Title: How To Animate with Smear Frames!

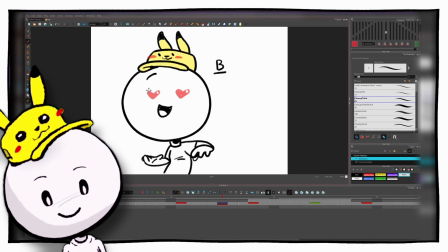So for his head, kind of starts out right there, ends up about over there.
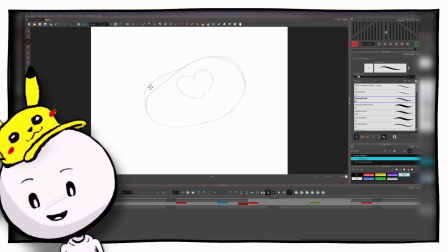If I turn it into sort of a jelly bean shape for that smear, maybe give it a little bit more volume over here, draw his other heart eye right here. And then for the Pikachu hat, just a blur of yellow from one side to the other. Follow the line of action for his ears. Be dragging behind kind of like that.
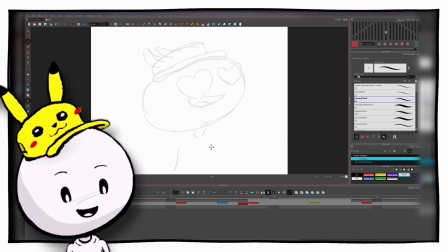And his torso starts about here, ends up over here. And I'm not going fully all the way.
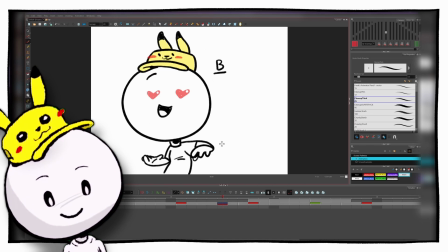When I'm stretching out these body parts, I'm not fully going to where the next frame is.
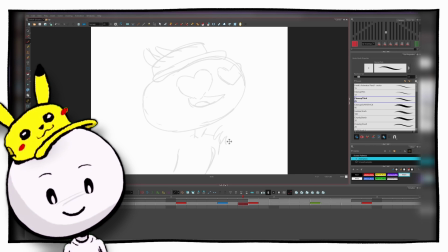I'm kind of going about 80% of the way there. And then for his hand, have his fingers really stretch and drag behind.
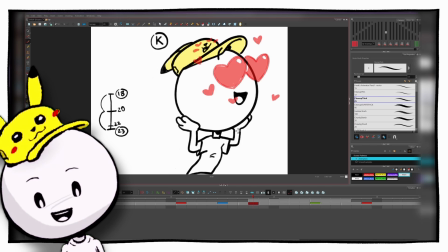Same for this hand, we'll have it really stretch into place. And that feels pretty good.
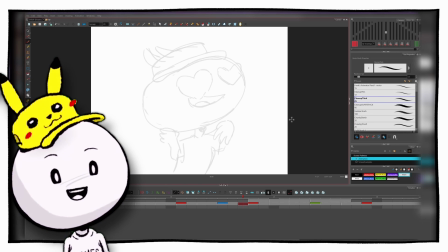Good enough for a really rough sketch. We did that super quick.
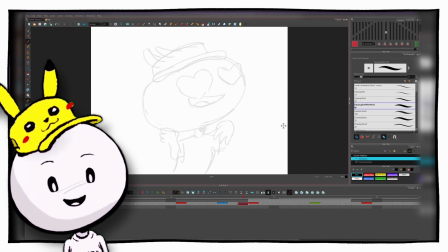So now what we can do is we can take our final line work and draw our final smear frame here.
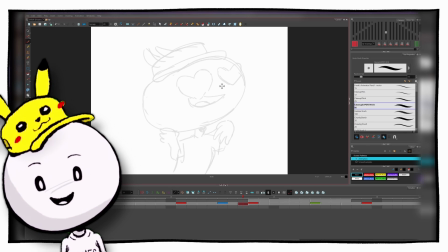So we started out by stretching things just like we did before, but now let's have some fun with it.
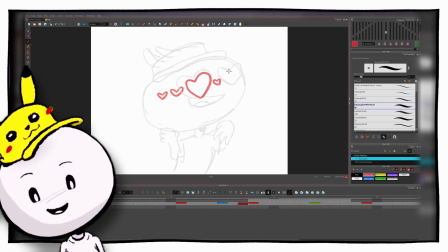For his heart eyes, let's add like 3 of them. And we'll add an extra one for his screen right eye as well. Again, kind of flipping back and forth, just seeing what feels right. The drawings kind of tell you what feels right when you flip back and forth.
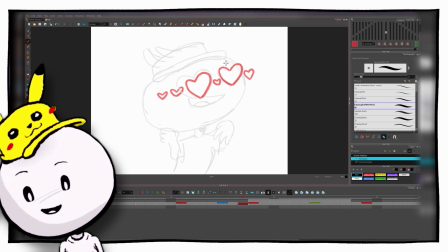I like that, so let's have that many hearts going from left to right. And then another spot where we can do multiples is these fingers right here.
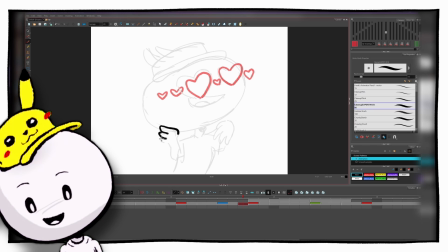So this hand going up to his face, we could have 1, 2, he's supposed to have 3, but let's give him 4, 5 fingers like that.
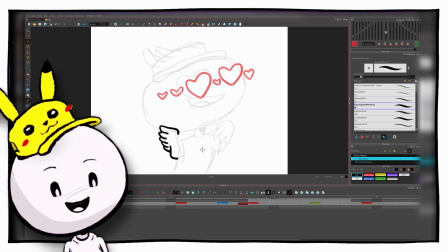That might be excessive, but I want to have fun with it. I kind of want to just have fun with these smear frames, you know? They're supposed to be silly, goofy fun time. And again, because they only last for one frame, it should feel like a motion blur. And then on this hand,
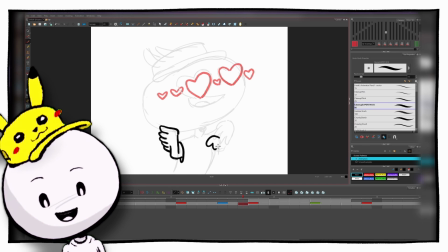a really fun thing we can do with that hand is we could draw one hand here with its fingers dragging behind and another hand up here.
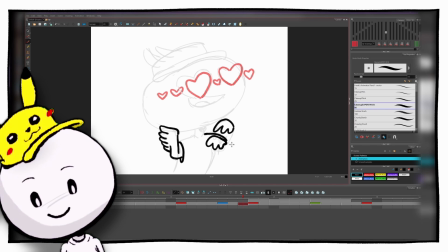And we can have one hand stay attached to the body and the other one just kind of floating off into space.
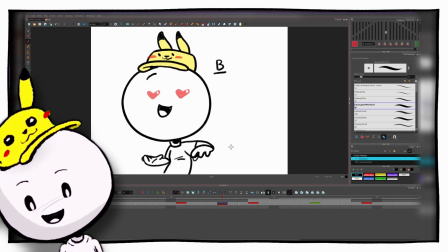Sometimes on some animes you'll see that kind of thing,
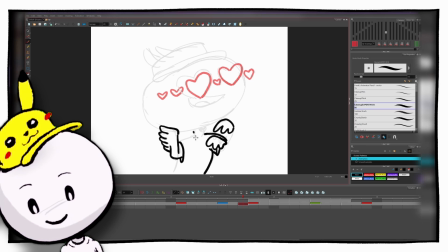where you'll see a character have multiple body parts just kind of floating off into space, not really attached to the body anymore.
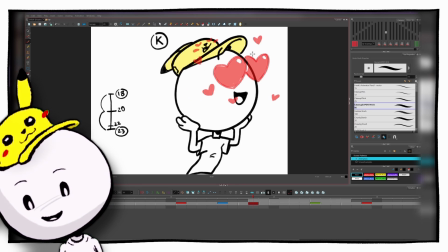It's a really fun thing to experiment with. And then let's just finish out the rest of these body parts, just feeling what feels good for our final line work.
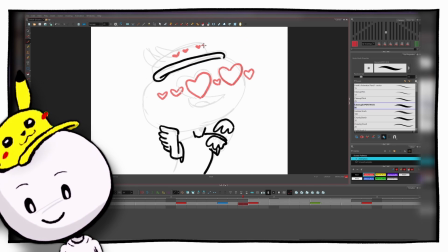The Pikachu up here would be a great candidate for multiples as well. Maybe give him 2 noses.
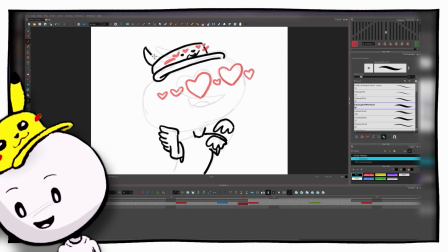Have his mouth really stretch out and drag behind. And then here's another really good spot we could do multiples is the ears on the hat. Doesn't have to have 2 ears. We could do a third one up here to kind of help move that movement along.
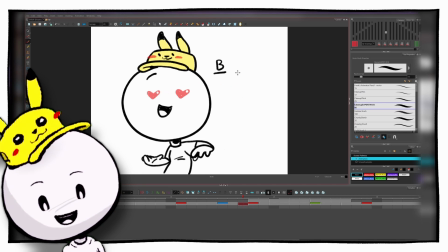And for his mouth here, we could just sort of fill it in, stretch it out just like that. Have his eyebrow connect from the previous eyebrow up to the next one.
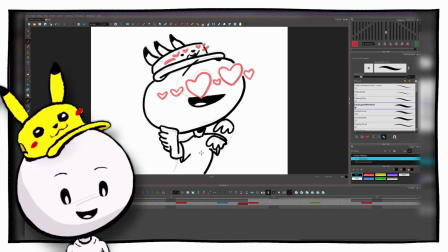A little bit of shadow for the hat underneath. And just follow the movements of the body just like this.
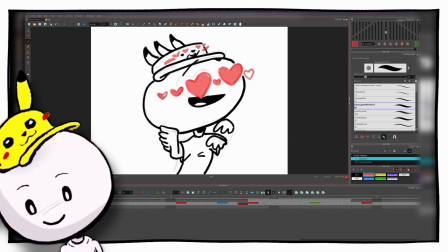All right, and let's fill in our hearts with color. Do the same with the Pikachu hat.
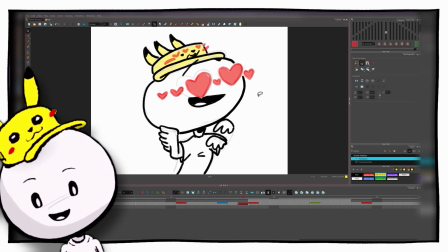And you don't have to go this extreme with it either. I'm going extreme just for the sake of the video, but you could just smear one part of the body and that would be fine. Some of that depends on style, but I would argue it doesn't really matter what the style of your animation is.
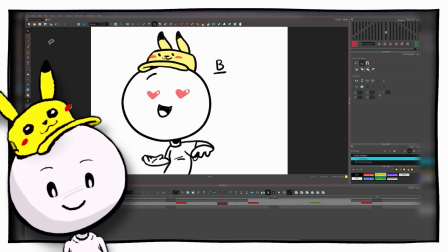I feel like smear frames can be really beneficial no matter how realistic or how serious your animation is supposed to be.
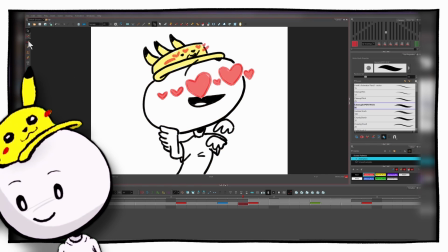Alright, and if we get rid of our sketch layer here, maybe flipping through it, maybe add another heart here.
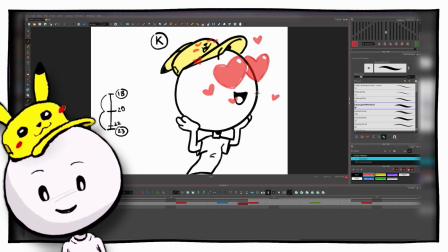You can kind of tell where things need to be just by flipping back and forth through it. So if we play it through, that's what our animation looks like.
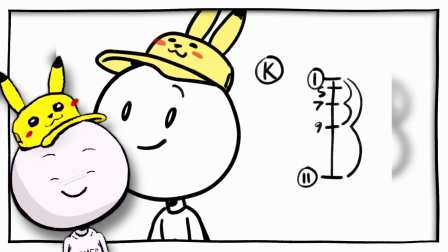So here it is fully rendered. Now, I'll bet watching through this, you probably didn't even notice that there's an extra hand or extra ears on it, right?
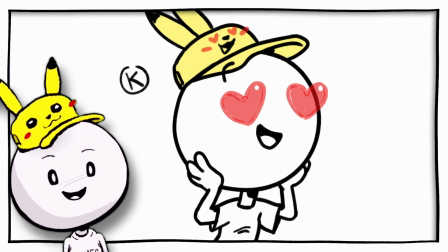It just kind of blends in because it just looks like one big fast motion. So again, I'm going to repeat. These drawings should be felt and not seen. If you don't see a smear frame when you play back your animation, that means you're doing it right.
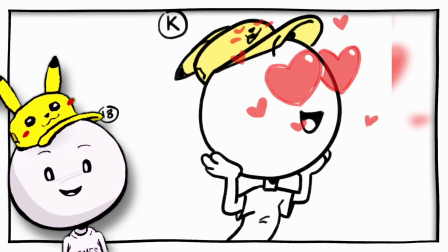So really, they're just there to simulate motion blurs in a really fast motion. And they're just so fun to draw.
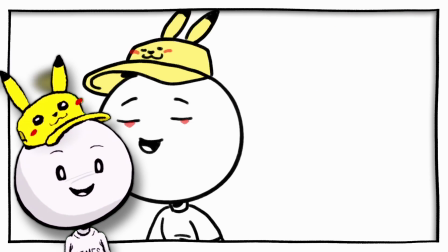I really wanted to show you guys what they were because they're just a blast. They're a lot of fun to animate and experiment with.
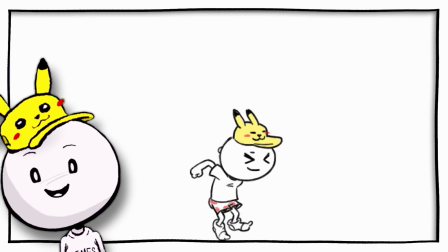I hope you guys have found this helpful. I had a lot of fun making this tutorial. Again, it's one of my favorite subjects, and I really encourage you to experiment with smear frames.
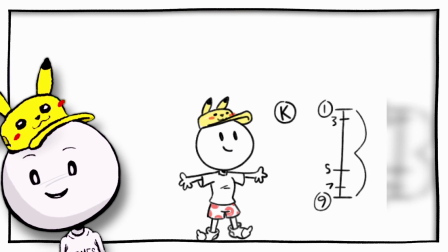These animations will be available in the description below.